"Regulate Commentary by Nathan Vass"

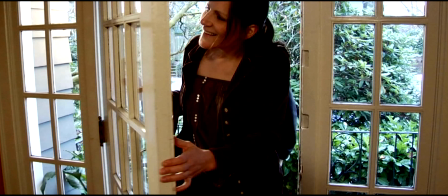718s
It's easier to enter the film if you're not distracted by the artificiality of of peaking and distortion or the more basic thing of not being able to understand what the characters are saying especially in this dialogue heavy picture okay so the reason um i paused this here is because we had a frame
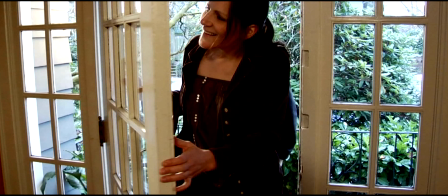736s
of black earlier right before the commencing of this scene that's because there's a pretty big chunk of
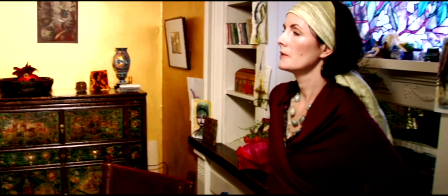741s
material we cut out just totally unnecessary that helped further flesh out the John Fantasia character,
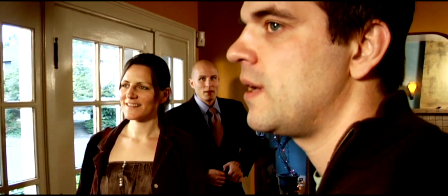747s
the gentleman in the red suit there, the ex-husband, it made clear the emotional dynamics of these three individuals very early on.
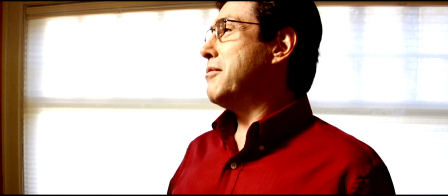755s
And the idea now is to have that reveal itself a little more slowly over the picture and not do this thing where we're immediately repulsed by John Fantasia, who made some, by Vincent Arsenault, the character, excuse me who makes some remarks that are so offensive in
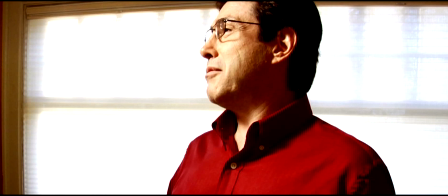774s
the material that I cut out here that it kind of throws things off balance and leaves a sour taste in the viewer's mouth not necessary moving right along we
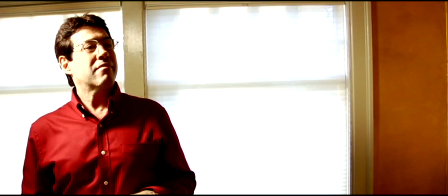784s
accelerate the editing pace a little here introducing more characters and therefore more dynamics and more sort of spider web connections between what's going on with these characters. The thing they're talking about now, have a drink on my birthday here, is mildly connected to some material that got cut.
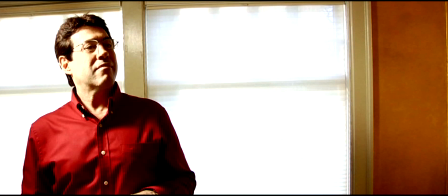802s
I hope it still makes sense. John was regaling them with tales of the airplane ride over to this home, which he found distasteful. And that has led to a sort of winding exchange of comments and insults.
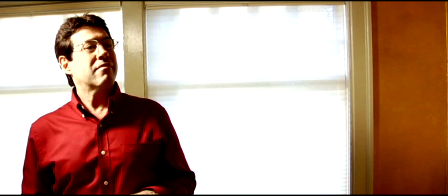816s
John is, his character feels very insecure because he's the ex-husband and he used to live in this home, but now he's a stranger in it. And he tries to cover that up with macho alpha male masculine dominance as if to assert his greater masculinity over Mr. Ryan,
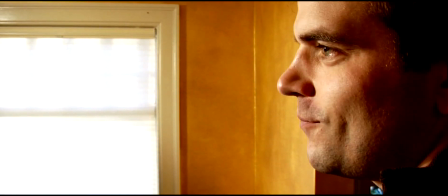834s
the new husband, or the actor playing the new husband, excuse me. We reordered some shots in this scene and moved some very small noises around.
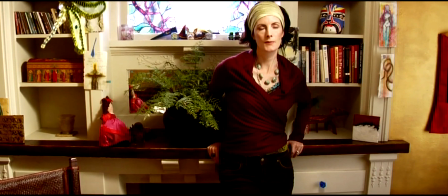840s
The O by Vincent there, the eye exchange, and the sort of gesture that Eleanor does with her fingers,
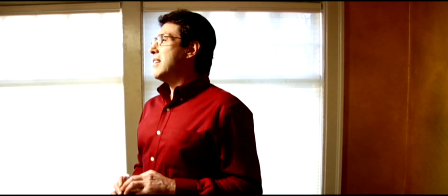849s
a sort a silent communication with Ryan as if to say, no need to interfere, I do,
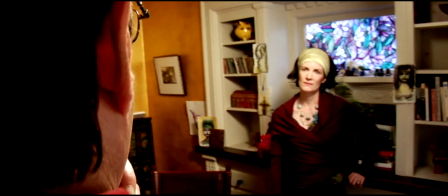855s
I got this, although it may not seem so.
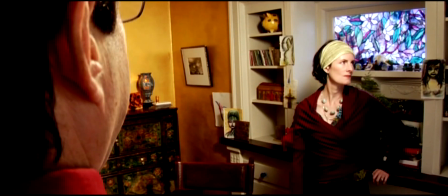858s
This is a new shot we're looking at here that was introduced into this new cut of the movie, replacing a reverse shot of the same action that was a little too demonstrative.
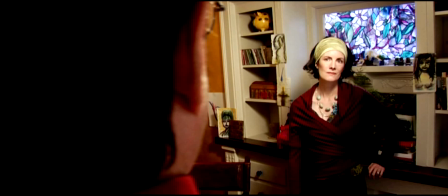867s
It had John Fantasia sucking on his index finger, you know, innuendo style, and grossing Eleanor out.
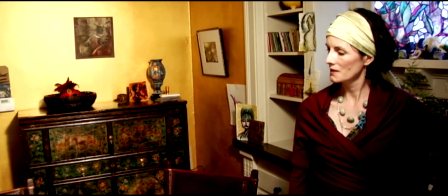874s
Brian Jo, my consulting editor here, pointed out correctly, i believe that um we don't need to see that and we get more out of eleanor's
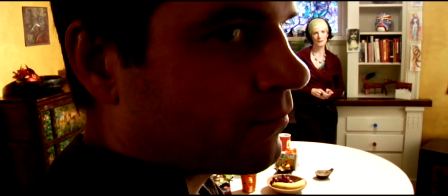883s
reaction to whatever it is john's doing we now no longer know that he's sucking on his index finger unless we're listening carefully to that little sucking noise which we carefully reinserted into this shot um yeah yeah yeah we get more out of the fact that eleanor can hardly even look at this guy i
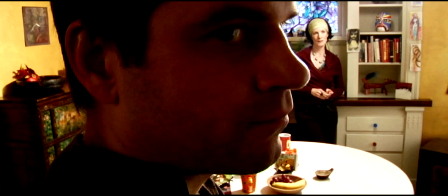900s
find that a little more useful and also there's more depth in that frame emphasizing near and far within the same frame is something I wanted to do a lot and something that I think is valuable in any film because film, you know, it's a two-dimensional visual format. In my opinion, you just, you can't have a whole bunch of action parallel to the picture plane for the entire movie.
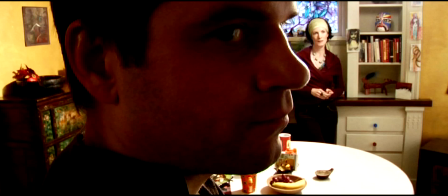919s
The whole tableau vivant look, it can be quite beautiful, but only if used sparingly. You just can't run that for a whole picture. The audience is going to fall asleep 10 minutes into the movie.